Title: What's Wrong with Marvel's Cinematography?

Hi, my name is David, and you just stepped inside my mind.
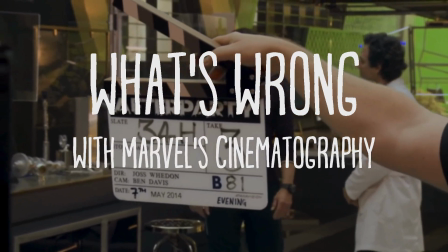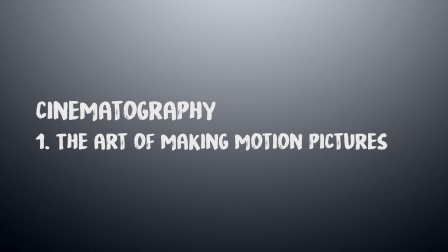0:10 Cinematography, the art of making motion pictures. Sounds simple, right? But the truth is the hard work and ambition required to produce a motion picture is far more complicated than a simple definition.
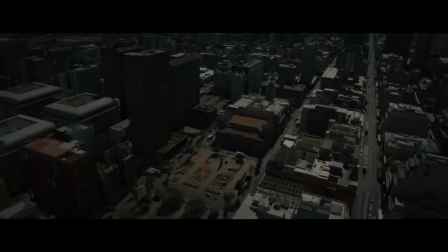0:23 Cinematography is a craft, an art form spurred on by technology and the ambition of its artisans.
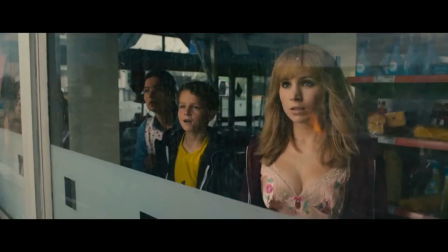0:29 It involves color, artistic composition, and technique. It's just a slice, albeit a very important one, of what is required to make a movie. And from what I've seen lately, Marvel has forgotten what it means to execute cinematography as an art form.
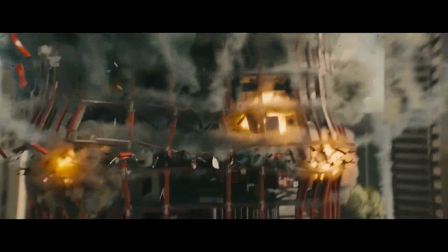0:45 The shots from recent Marvel movies, especially Avengers Age of Ultron, Captain America Civil War,
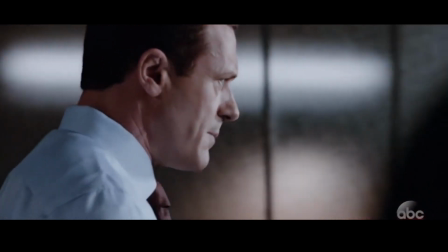0:50 and Marvel's Agents of S.H.I.E.L.D. seem cheap, reused, and devoid of the vibrancy we expect from films based on comic books.
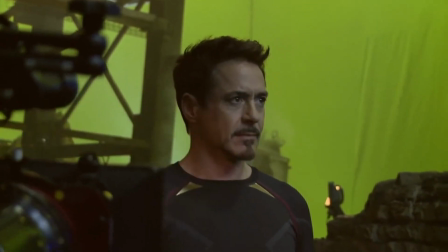0:57 But please, don't misinterpret what I am saying about the cinematographers of the recent Marvel movies.
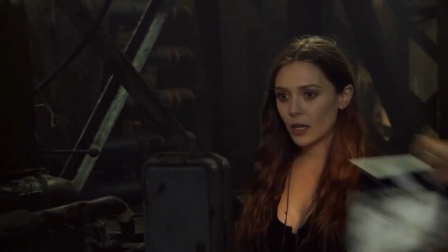1:03 They are obviously masters of their craft and spend an immense amount of time crafting these films.
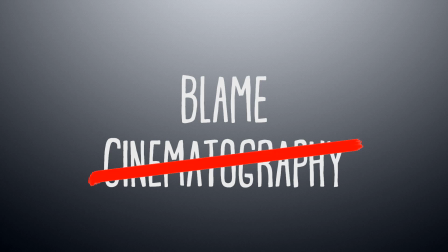1:08 And I know that cinematography is not the sole contributor to why Marvel films are starting to feel bland and gray, as a few YouTubers have pointed out already.
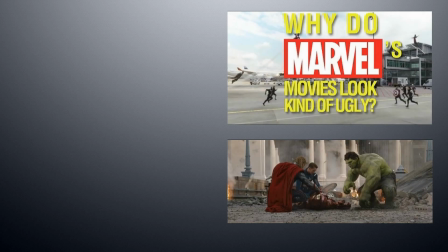1:16 But I think recent Marvel movies are lacking more than a vibrant color palette or a unique film score.
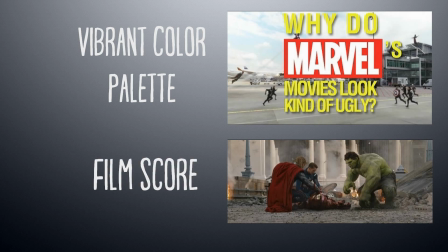1:22 They are lacking what is required to show a compelling story.
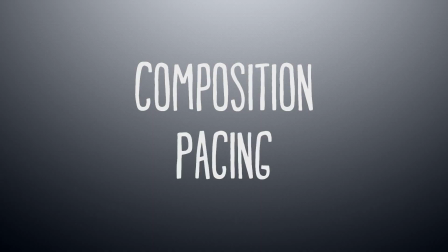1:25 Let's talk about cinematic composition and pacing, especially in the context of the MCU's visual source material, comic books.
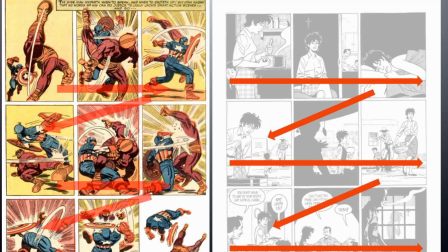1:33 The concept of a comic book story flow is based on the reader's focal point. Panel by panel, page by page,
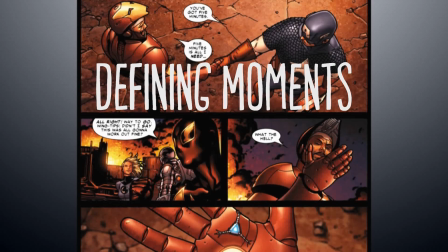1:39 a well-organized comic book tells a story that is motivated by defining moments that require the reader's attention using focal points.
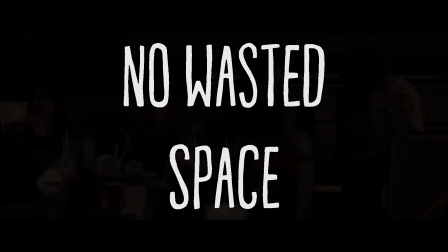1:47 In other words, there's no wasted space, no wasted actions.
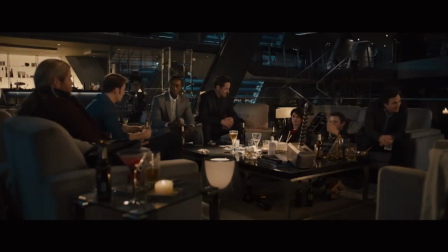1:52 Each panel is composited to show a vital element of the story, whether object, character, or movement.
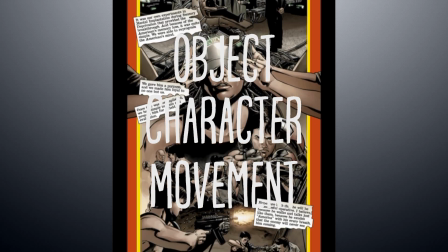1:59 Each shot is is essential in conveying a character's intent or engaging the viewer's attention.
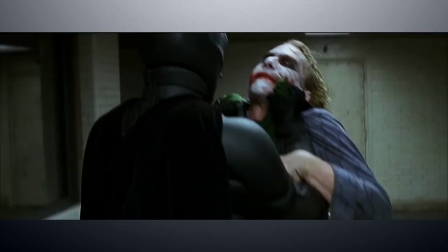2:04 This is what a good movie should do. But in recent Marvel superhero films, this is not always the case.
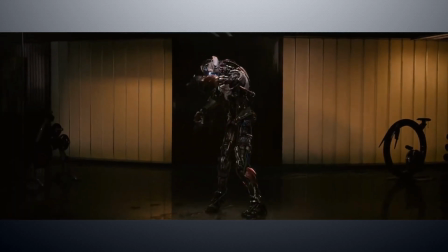2:11 Granted, not every scene needs to be filled with glorious cinematic sequences of epic proportion,
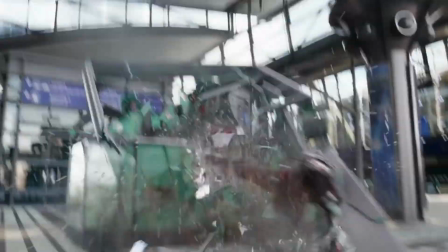2:15 but when a vibrant spectacle of cinematic beauty is expected, many Marvel movies fall short.
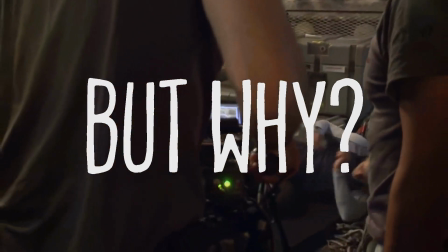2:21 But why? Number 1, Wasted Space.
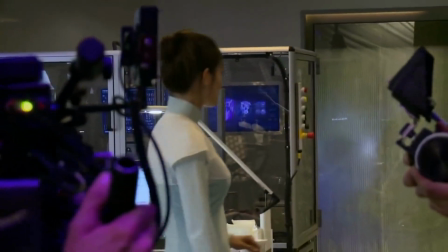2:27 There are limitations to what filmmakers can do with what they are given.
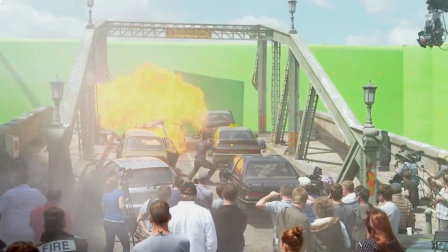2:31 Budget, set design, technology, all these things can limit a film's visual aspect.
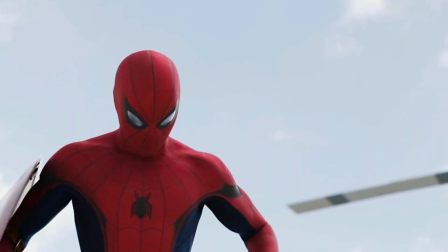2:36 But there are moments in Marvel's superhero films where shots feel empty and
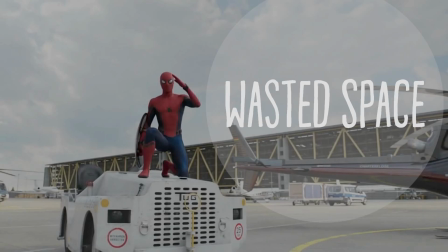2:41 the danger or exaggeration that is associated with superhero movies are lost.
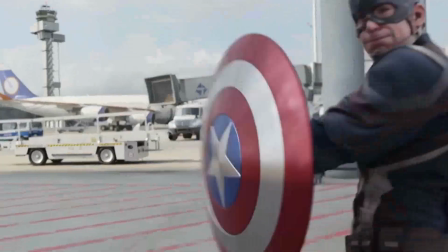2:48 All we see are the characters, violence and a whole lot of air. This goes against the whole mentality of composition in the context of an action scene.
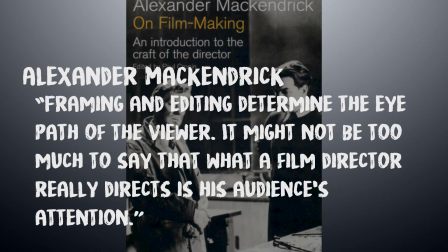2:57 Alexander McKendrick writes, Framing and editing determine the eyepath of the viewer.
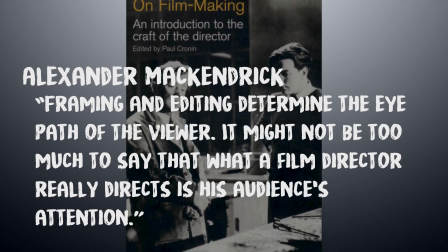3:02 It might not be too much to say that what a film director really directs is his audience attention.
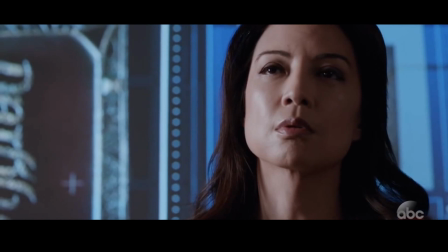3:08 A well-framed comic panel or movie sequence must lead a viewer along a series of events in the clearest way possible while progressing the story.
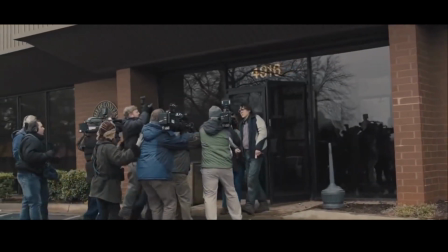3:16 The set, actors and camera movement must be incorporated as effectively as possible so that small details culminate into a big picture.
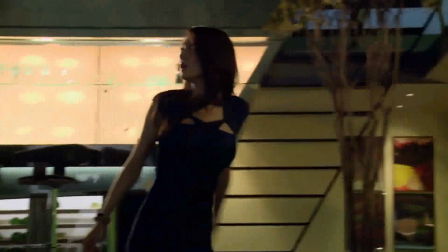3:25 Instead, Marvel often has action portrayed not as beats in a story,
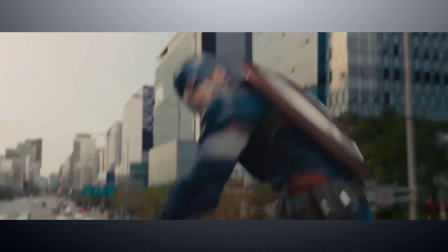3:29 but as spectacle meant to appease the audience or fill in the gaps between fight scenes. 2.
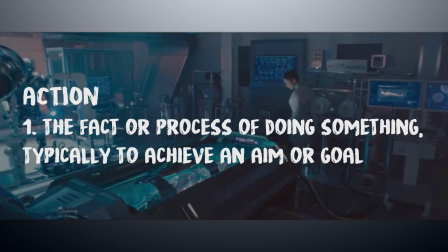3:37 Poor Cinematography Pacing Action The fact or process of doing something,
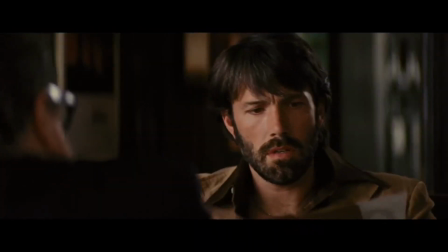3:43 typically to achieve an aim or goal, action is a good Action in filmmaking doesn't necessarily involve fighting or violence, but it can involve those things.
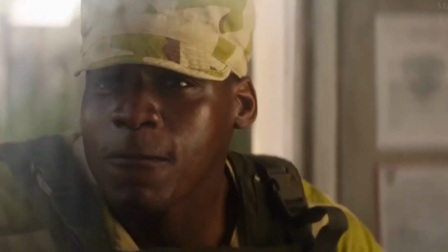3:51 But it seems that the latest trend for editing action is to follow this equation. Faster cuts equals better pacing.
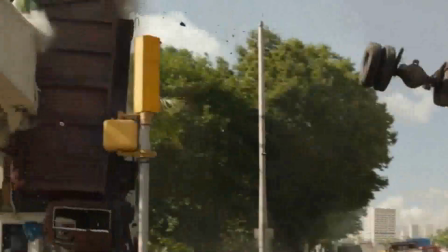3:58 But in reality, all this equation does is draw viewers to multiple focal points in a shorter time span.
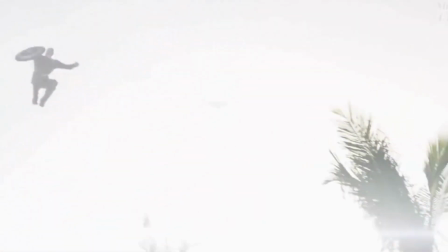4:03 This creates confusion rather than coherency.